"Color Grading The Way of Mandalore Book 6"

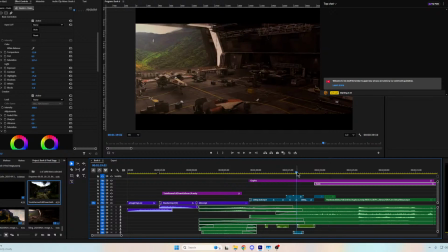(5:58)
So I have shots from like Battlefront. Like this is just an animated still where I'm like panning the camera through the Rebel hangar.
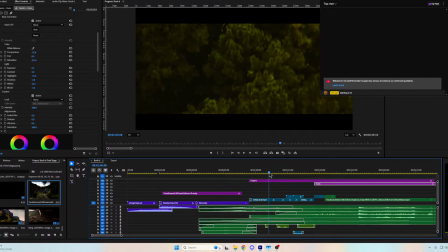(6:14)
Then I've got a couple are just like nature documentaries from the area where they filmed A New Hope. This was down in Guatemala, here on Earth.
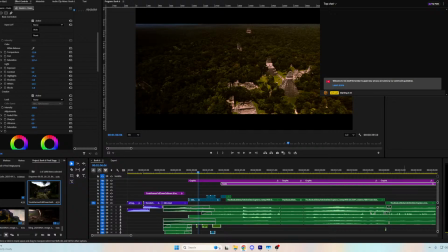(6:32)
So this whole opening segment is a throwback to myself. I'll show you what I mean by that.
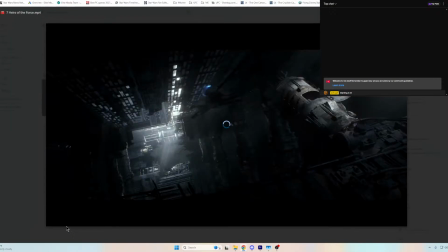(6:51)
So it's a throwback to myself in a way. I've got my own internal lore I'm running, I guess.
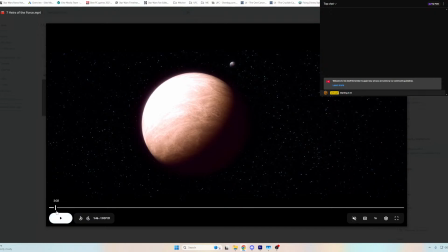(6:58)
But as you can see, my episode 9, my episode 7, when I began it, I did the same type of thing.
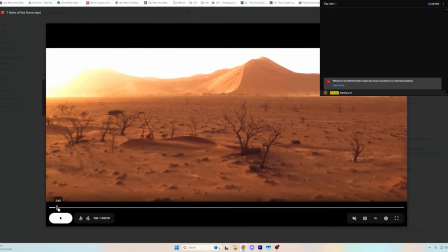(7:06)
I start off with just some nature documentary footage, a calm.
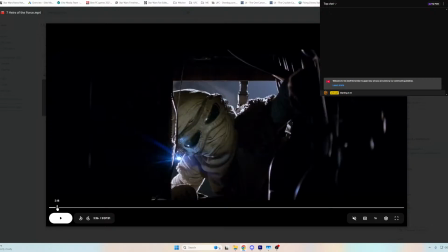(7:12)
Let's show the setting.
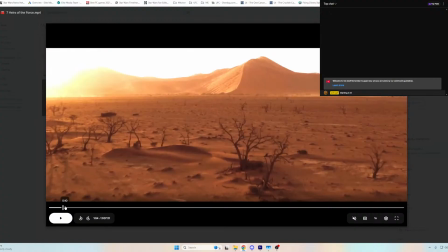(7:13)
So, I just added some like extra Jakku footage around there for just this like serene,
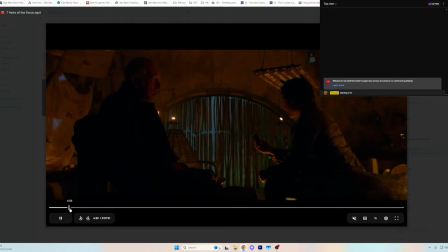(7:21)
peaceful opening before you get to the chaos of the invasion. So yeah, I started with Rey.
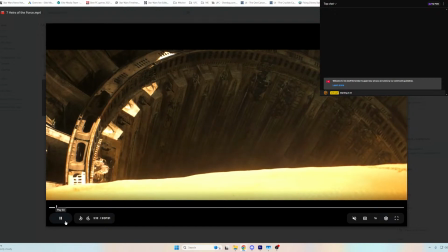(7:30)
Yeah.
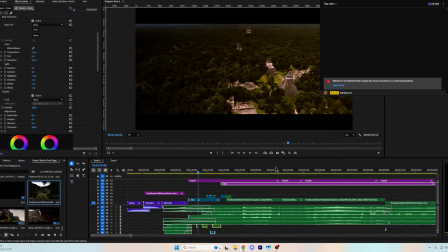(7:33)
So it's a kind of, that's what I say. It's a throwback to myself to just do like a similar thing on Yavin before we get to Grogu,
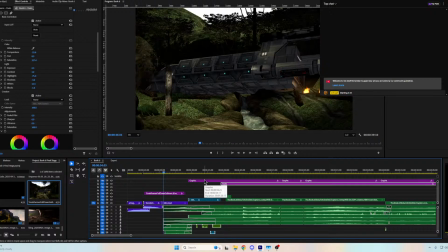(7:40)
because I thought it worked well with. Oops, don't need you anymore.
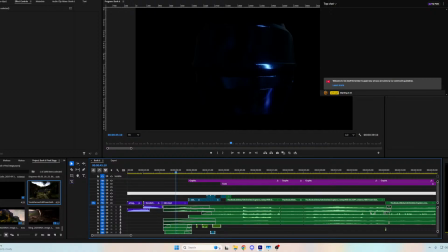(7:48)
Since kind of like my signature opener for the Way of Mandalore has been, running the sound effects of the opening scene through the logo transitions into a peaceful fade into my
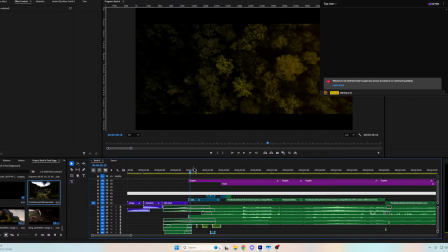(8:04)
shot where it's I haven't done like cold opens. My scenes have typically been like slow openers for the first few minutes that build up.
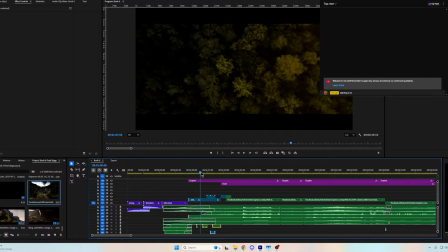(8:21)
So I'm trying to keep that vibe alive.
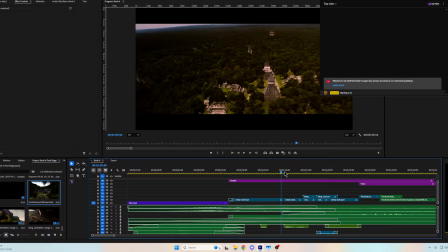(8:26)
So get through a few of the Yavin footages, and then we're here.
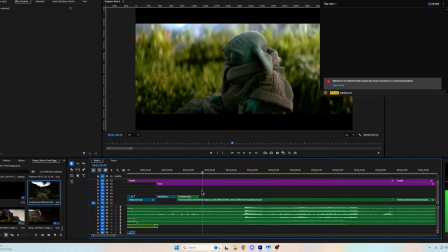(8:33)
So what does the AC Bagel color grading look like versus the Disney color grading?
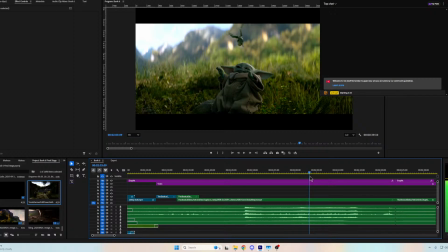(8:42)
That's the $1 million question, huh? Let's see if I can get, where's a good wide one of them?
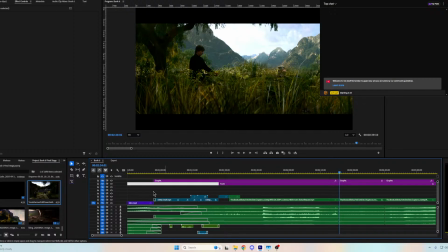(8:47)
So like this. So there's me. There's Disney Plus. That's where I'm at right now. That's Disney. Me, Disney.
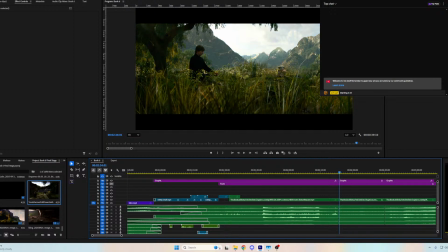(9:00)
So you can see the Disney one, as all their shows do for some reason, just has this like, it's just got a brown haze over everything. I've never liked it. I've never understood the purpose.
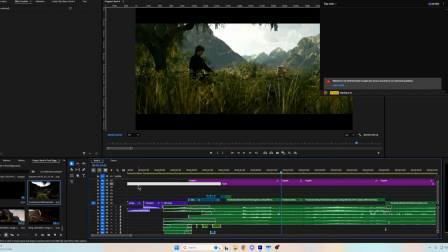(9:16)
In my films, I even tend to oversaturate. I think that is kind of akin to what the prequels did, where the environments are very, very colorful and not bland at all. So I want every world to feel very different.
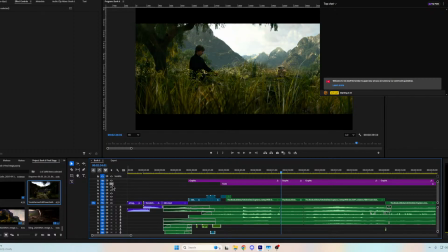(9:37)
And this is a pretty subtle one, honestly, compared to the others, because I have to keep a similar appearance to Yavin from other material, like that image I showed. So I don't want to make it like so green that it doesn't even feel like Yavin anymore.
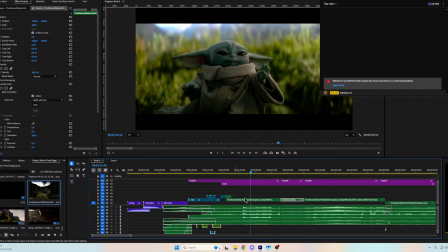(9:56)
So I'm basing this stuff off of references. I gas it up here.
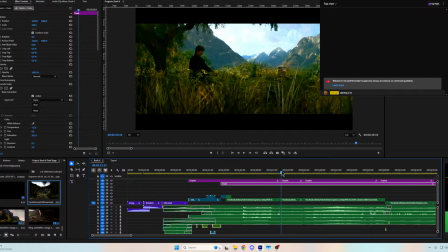(10:02)
Okay, it looks kind of nice, but then You know, does this look like Luke's face gets too red? So, you know, there's pros and cons to all that. But I'm trying to do enough to get rid of the brown haze,
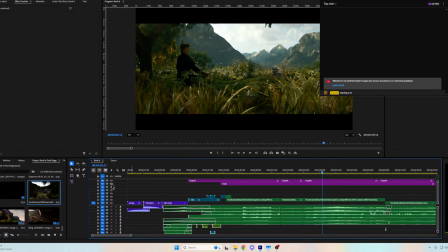(10:25)
but not so much where the planet that we know and love doesn't feel familiar anymore. So even just that, like, look at the sky. Just the little touch-ups here. And yeah, it's a lot of numbers, but, you know, pulling the highlights down, I think, eliminates some of that haze.
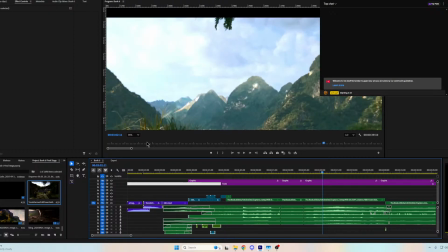(10:43)
But then, like, look at my sky. So that's my sky.
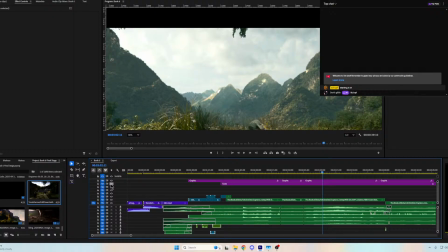(10:49)
And that's the Disney sky. So, Kui. What's up, Goob? Caught you on an off day, huh? Nice.
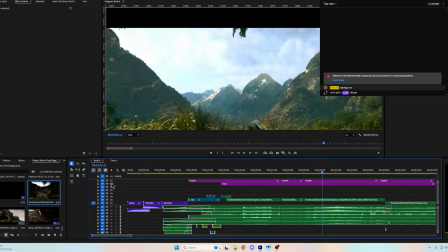(11:04)
So yeah, Disney sky, bagel sky, Disney sky, bagel sky. Like, I don't know why the Disney one is just. It should, like, what is that color of the sky? Like, that is. It's just gross. Oh, here, sorry.
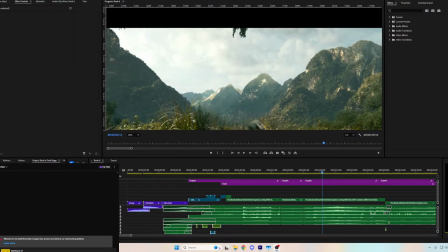(11:23)
My chat box is kind of blocking what I'm pointing at.
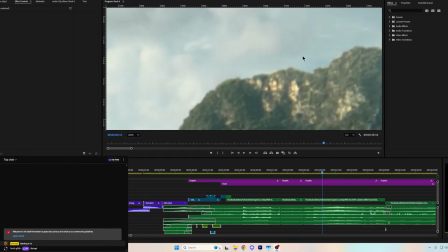(11:28)
So, like, what is that? That doesn't look good.
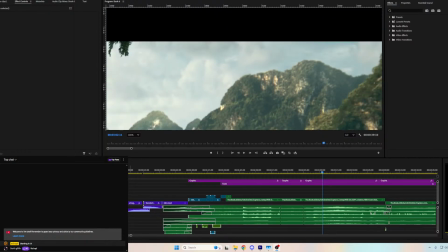(11:34)
That doesn't look like a good contrast between environments or the sky or anything. So see what I did there? Like, I just lifted the blues. And I might even do more. So, like, you can come down here and kind of, like, set the color.
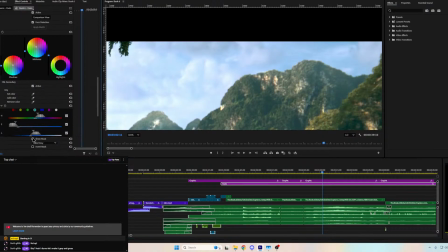(11:52)
Okay, let's find my blues. And then...
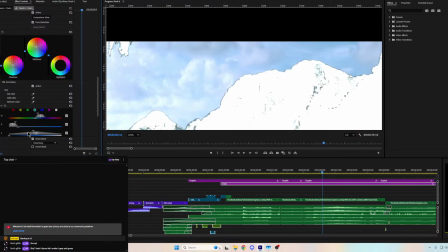(11:57)
Oops.
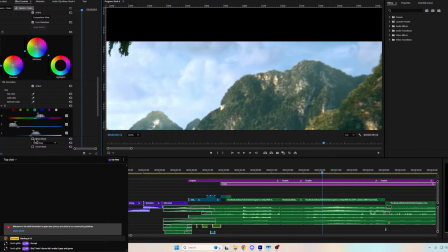(12:00)
Sorry. Yeah, take them. Oh, oopsies. Hold on. These tools have different markers. There we go.
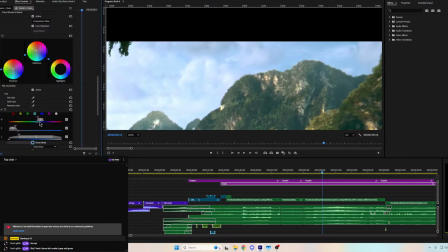(12:18)
Why does that keep turning on when I'm doing that? Stay off. I don't want it to be. Why is that toggle on? I really don't want you to be doing that.
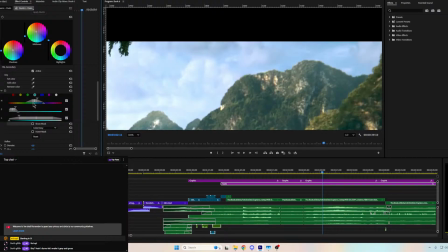(12:36)
Okay. But, like, I just want to show, like, some of the manipulative tools you can do to, like, find certain areas and then color grade them a certain way.
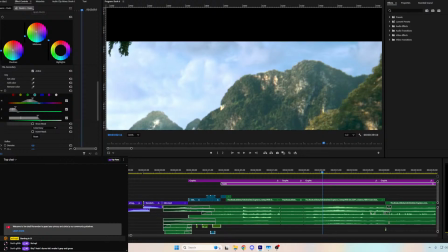(12:48)
So. Da, da, da, da, da, da, da, da. So just slight midtones up there.
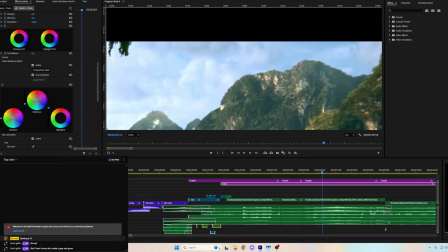(13:07)
That I was just showing, like, if I need a specific color, you can, like, mask a certain color in the shot and then try and get it closer to your reference image. This guy, I don't know. Let's make it gray and gross. I mean, they're actively like.
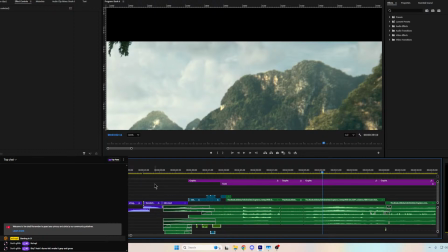(13:30)
I mean, just my eyeballs look better than that.
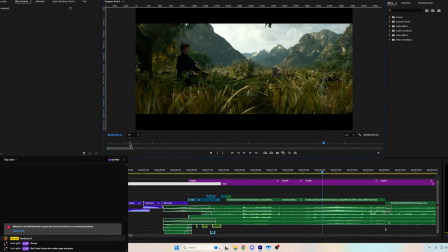(13:34)
You know, like, they literally just took the set and I think made it look worse.
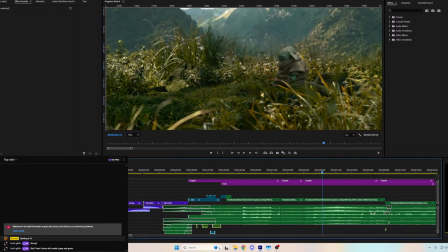(13:43)
I don't know, man.
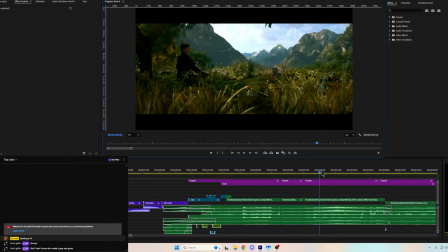(13:47)
So, trying to bring some life back to the environments. So I think this is a good start for Yavin.
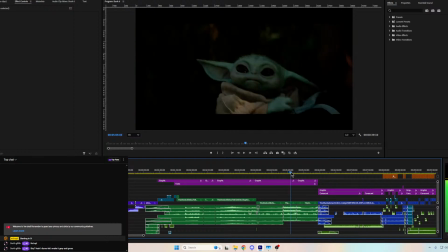(13:57)
Anytime I manipulate it more, it starts, I don't want it to feel not like Yavin. So, this is like Yavin in the fall.
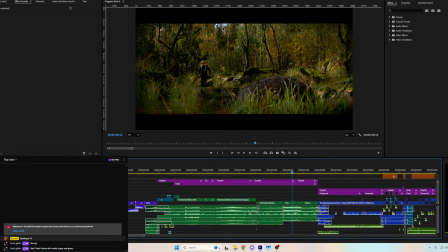(14:04)
Which is kind of a cool thing that you don't really see at this point. So I saw these earlier.